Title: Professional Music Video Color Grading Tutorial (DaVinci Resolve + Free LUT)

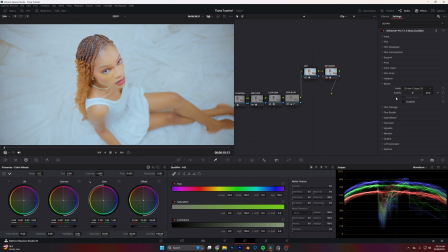(8:12)
Then I'm going into the bloom and I'm going to enable it because I need a little bit of glow since everywhere is white. Then I'm also going to enable my color head and I'm going to tweak it a bit. My highlights, I'm going to push it towards the blue
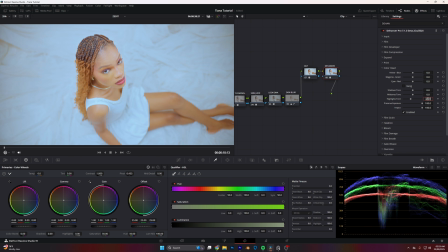(8:32)
because I want this to be very clean and white. So let's do -10 there. Then heading to my mid-tones, I'm also going to push it towards the blues because I want it to be perfect and white.
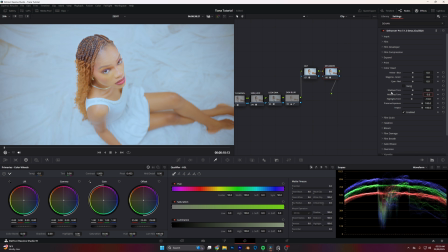(8:50)
That's the before and after. Nice, I love this. So the total output of this dehancer, I don't want all the juice that dehancer has to offer. So I'm really going to dial it down.
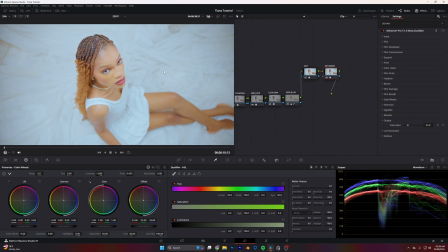(9:07)
So we just have about 25% of what dehancer has to offer.
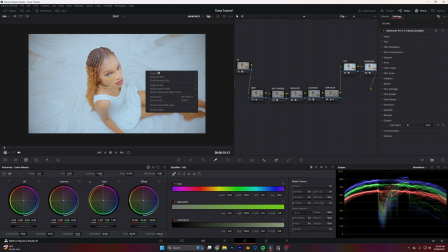(9:12)
So I'm going to grab a still there so I can use it for other clips.
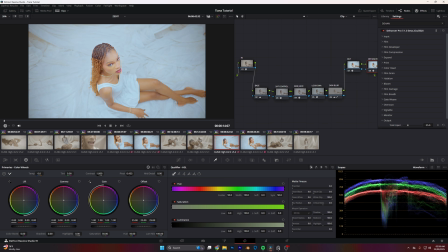(9:18)
So if you want to access what I just grabbed, you need to go into your gallery, the gallery tab.
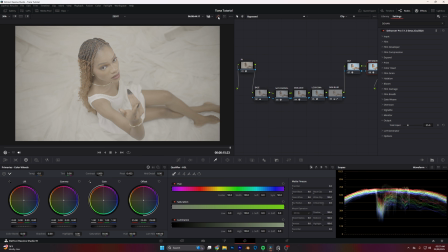(9:25)
You need to tap it and then you can just apply it on the rest of the clips. That's before and after. Wow, we have come a long way from S-Log 3 down to the final grade.
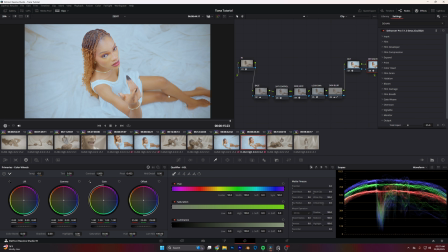(9:42)
This is looking good to me. I don't know what you think about it. Please let me know in the comment section below.
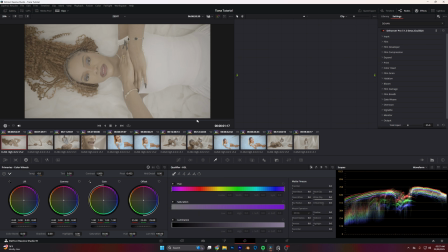(9:50)
Nice. Let's see what our grade has to do to this clip.
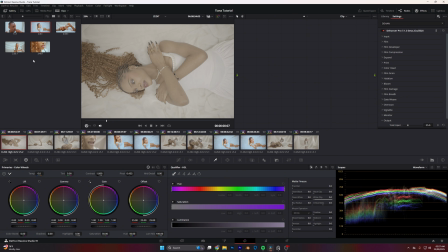(9:59)
I'm just going to apply what I just saved now, the still I just saved. I'm just going to apply and boom, nice. This is really colorful.
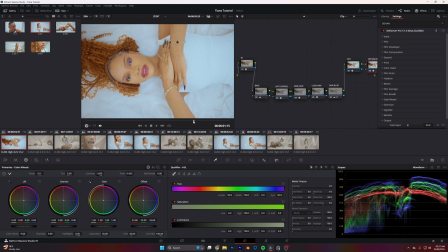I'm going to do the same thing on another clip. Apply grade, nice. I'm also going to apply on this clip.
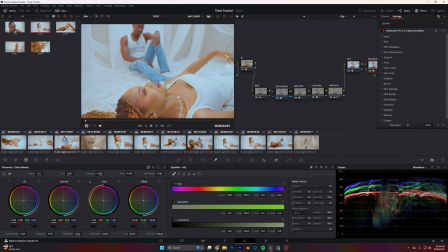(10:26)
Also going to apply on this.
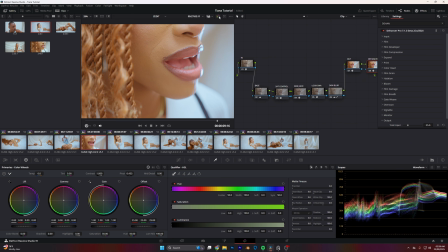(10:41)
I really love anything that has to do with close-up because of the cinematic, out of focus background.
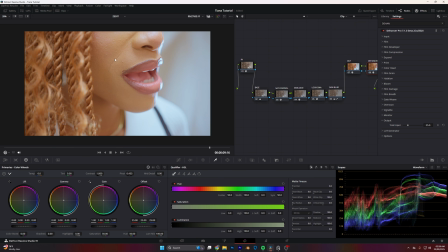(10:50)
It's really nice.
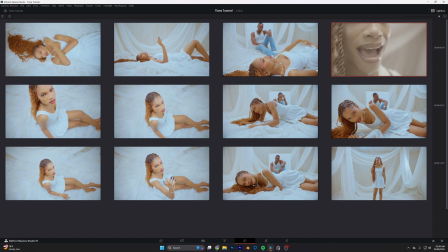(10:54)
This is all the clips we have worked on, and this is really beautiful. So notice how clean and professional it looks compared to how we started.
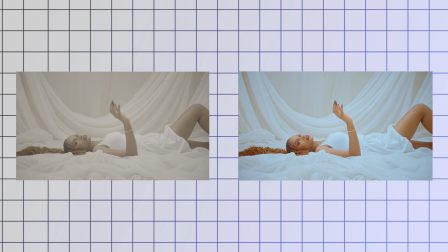(11:07)
That's the raw S-Log 3, yeah, from Sony A7S Mark III.
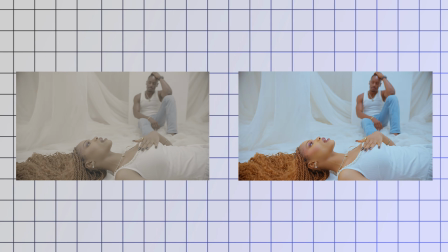(11:12)
As a bonus for watching till the end,
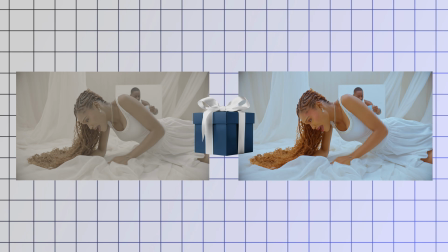(11:15)
I've included a free LUT of this exact grade I did here, so you can try it out on your own project.
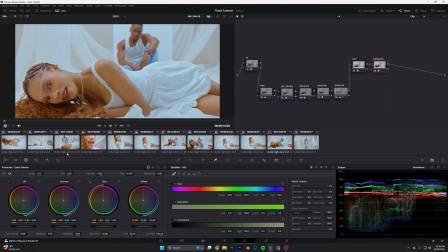(11:22)
But please, mind you, your shot has to relate with what I did here before it can perfectly work.
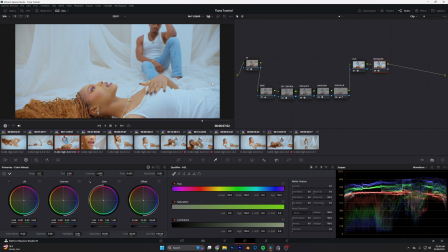(11:28)
I'll advise you to use a Sony camera, shoot S-Log 3 like what I did here,
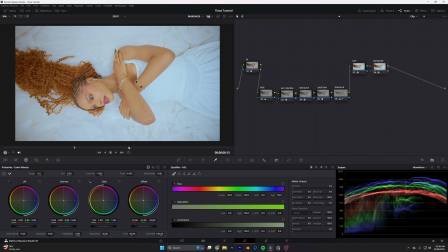(11:35)
then just apply the LUT and that's all.
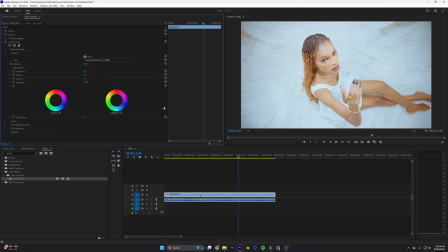(11:39)
I've tried it on my Premiere Pro, the same LUT, I applied it on this same clip and I got the same result.
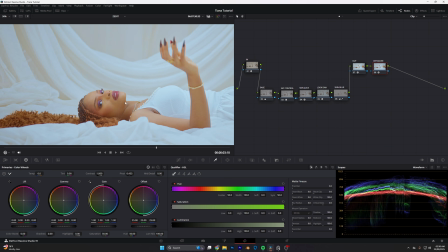(11:46)
Please, if you're not subscribed, I would suggest you do, because that's my fuel and that's what keeps me going.
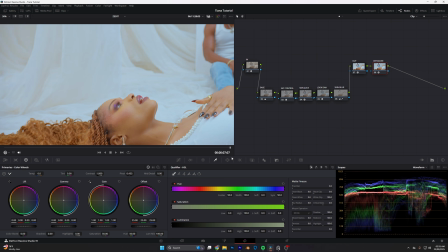(11:53)
If you want to see more stuff from me, VFX tutorial, color grading,
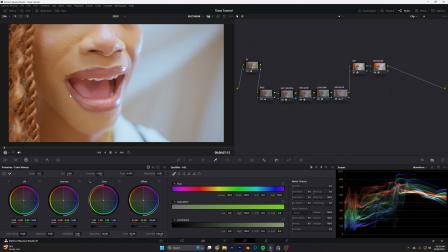(11:58)
and the rest of the stuffs I do, subscribe and I'll definitely be here to serve you guys.
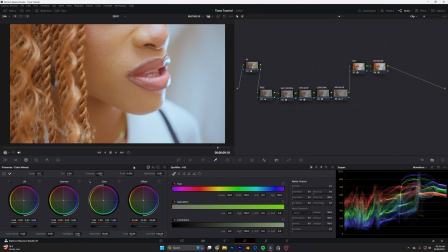(12:05)
Please don't forget to tag me when you use the LUT on Instagram, on Facebook, and on YouTube here.
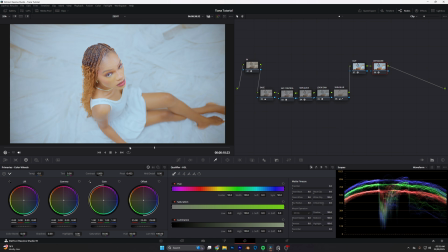(12:12)
I'd love to see what you guys create with it. Thank you and have a nice day or night.
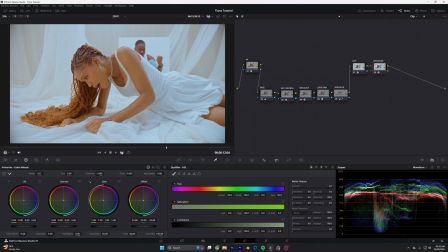(12:19)
Peace out.